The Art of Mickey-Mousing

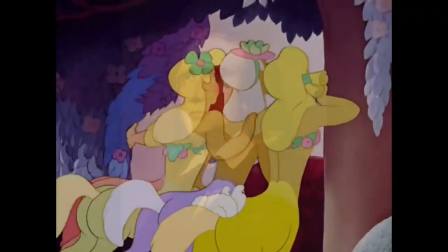(4:37)
2 in C-sharp minor, for example, has been used in multiple Disney and Looney Tunes cartoons, and the previously mentioned Fantasia,
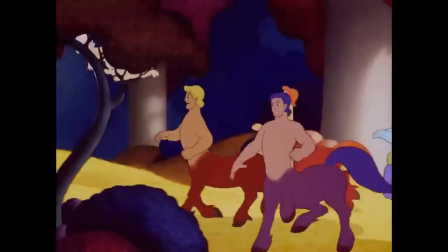(4:45)
where about 2 hours of film were animated to accompany already existing pieces of classical music,
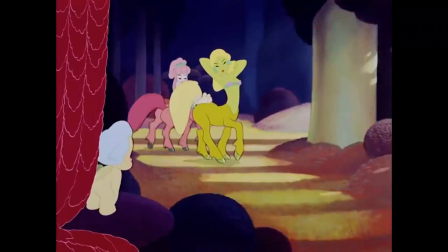(4:51)
like Johann Sebastian Bach's Toccata und Fuge in D minor or Ludwig van Beethoven's Pastorale, are the prime example of that.
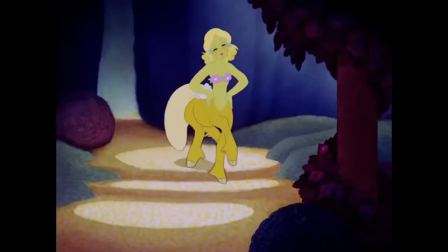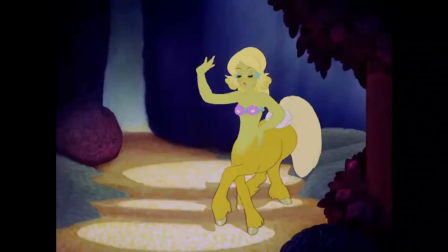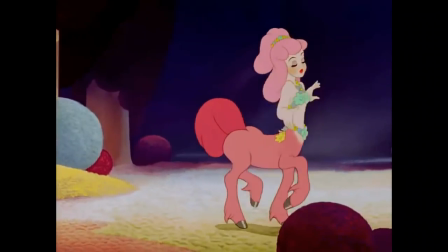(5:13)
Even in live-action films, Mickeymousing can be achieved to a certain extent.
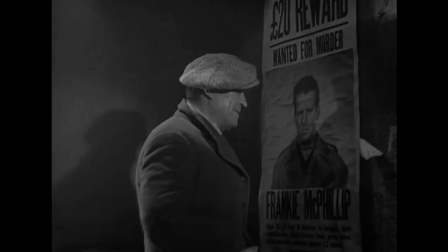(5:18)
Films such as the 1935 picture The Informer contain scenes which
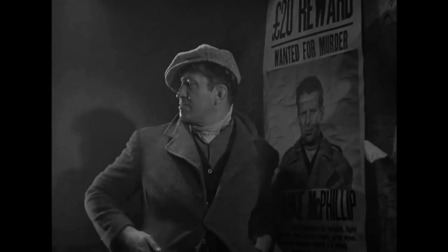(5:23)
were filmed with the music playing on set and the actors acting along to the score.
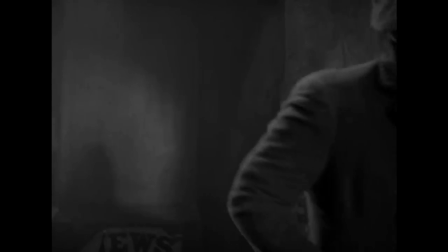(5:33)
Mickeymousing can also be achieved through editing.
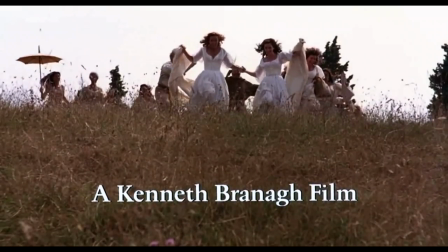(5:36)
In 1993's film version of Shakespeare's Much Ado About Nothing, the opening sequence is slowed down to match the score for comedic effect.
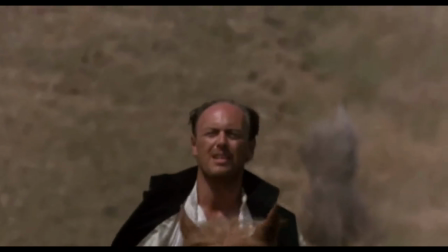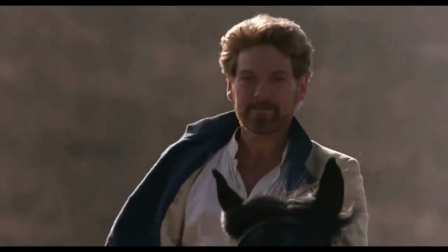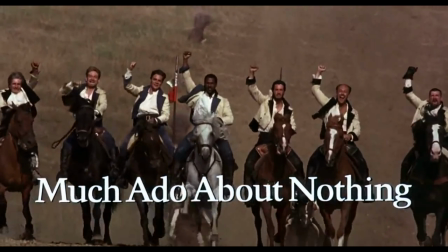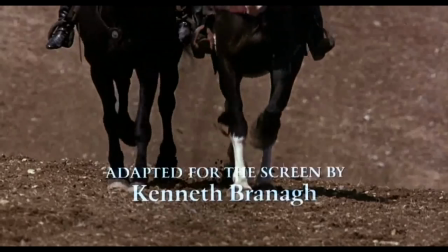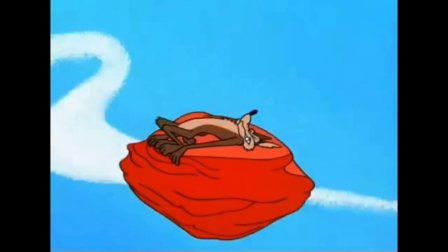(6:05)
But Mickeymousing is still more often present in animation,
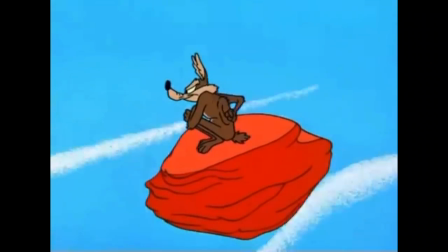(6:08)
due to animation being more reliant on sound and music to reinforce the impact of the visuals to be more appealing.
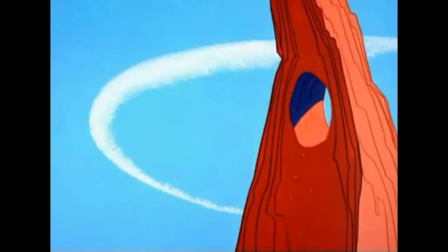(6:16)
And because of that primary kinesthetic function of the music,
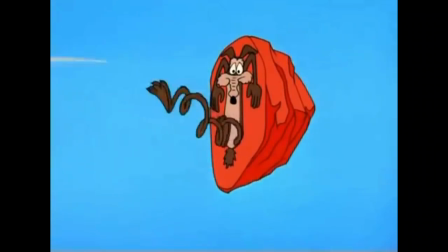(6:20)
live-action movies are more often considered as cartoon-like when they use Mickeymousing.
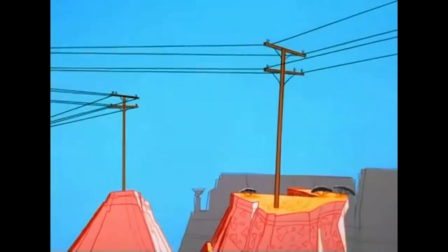(6:26)
This is where underscoring comes into play.
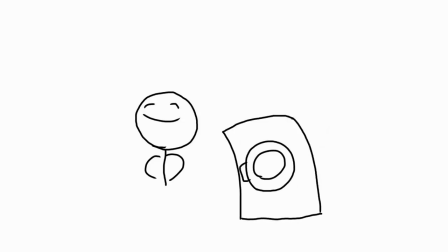(6:28)
Being the underlining of the visuals on screen, underscoring is basically a washed-down version of Mickeymousing.
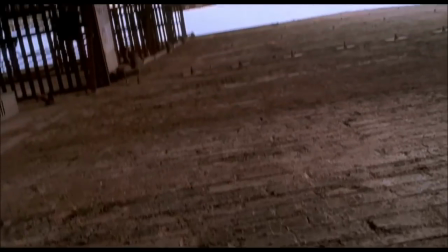(6:36)
And there can still be traces of it seen in modern productions, as seen, for example, in Sam Raimi's Spiderman.
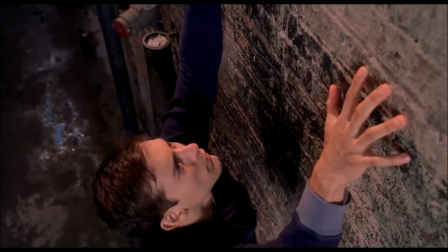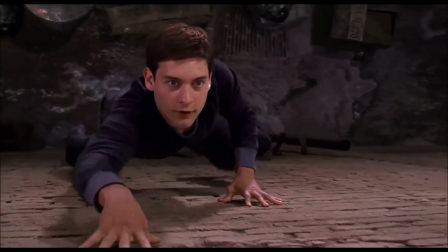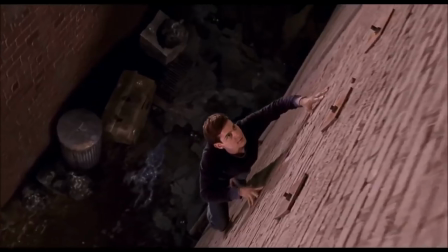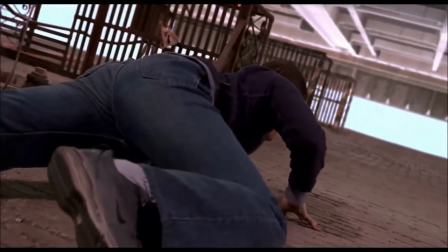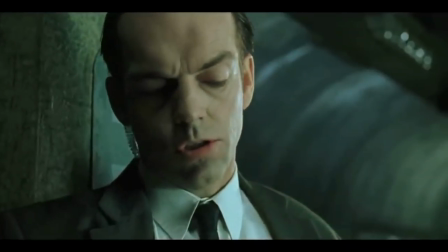(7:09)
Or in this scene from the Matrix trilogy.
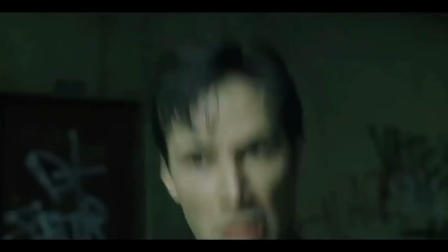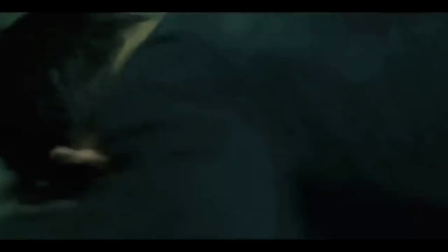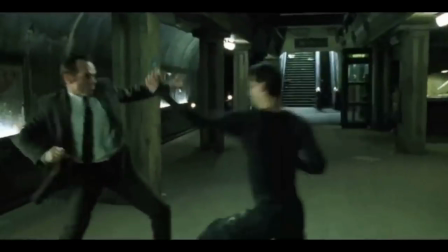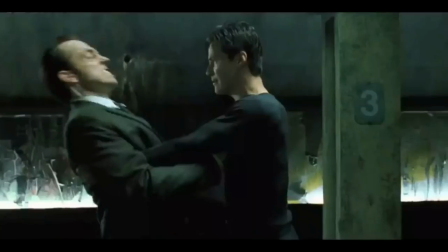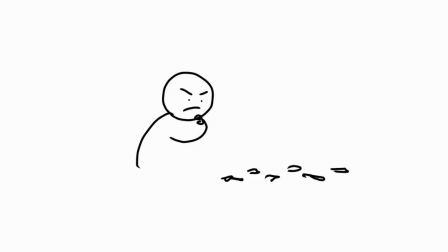(7:33)
There are still traces of Mickeymousing in there, but it's far away from being complete synchronization.
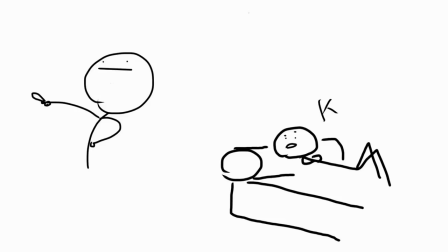(7:39)
To find Mickeymousing in more modern productions, you may have to leave the Western film industry and dig a little deeper.
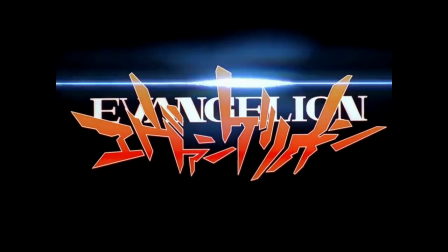(7:46)
In episode 9 of the 1995 anime Neon Genesis Evangelion,
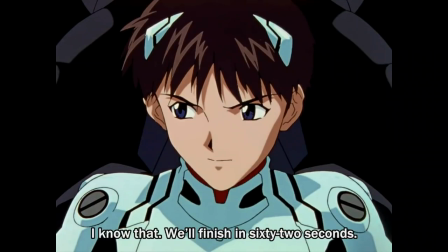(7:52)
titled Shunkan Kokoro Kazanete, Mickeymousing is used in a more serious context.
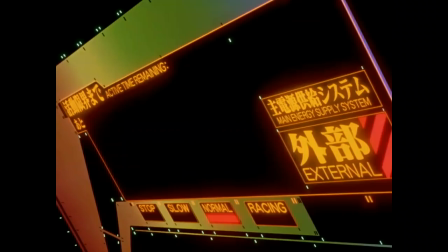(7:58)
Here, the two main characters have to attack their enemy in complete synchronization to win the battle.
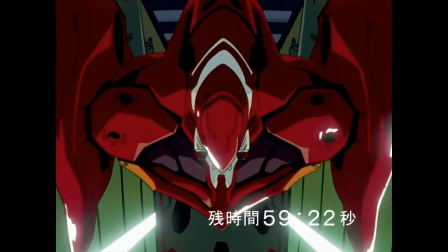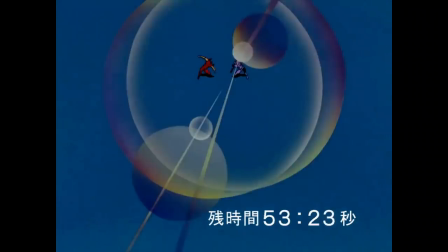(8:12)
This is achieved by a piece of classical music which was composed for the show,
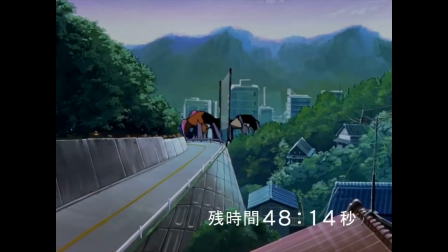(8:17)
titled Both of You Dance Like You Want to Win, the English title of the episode.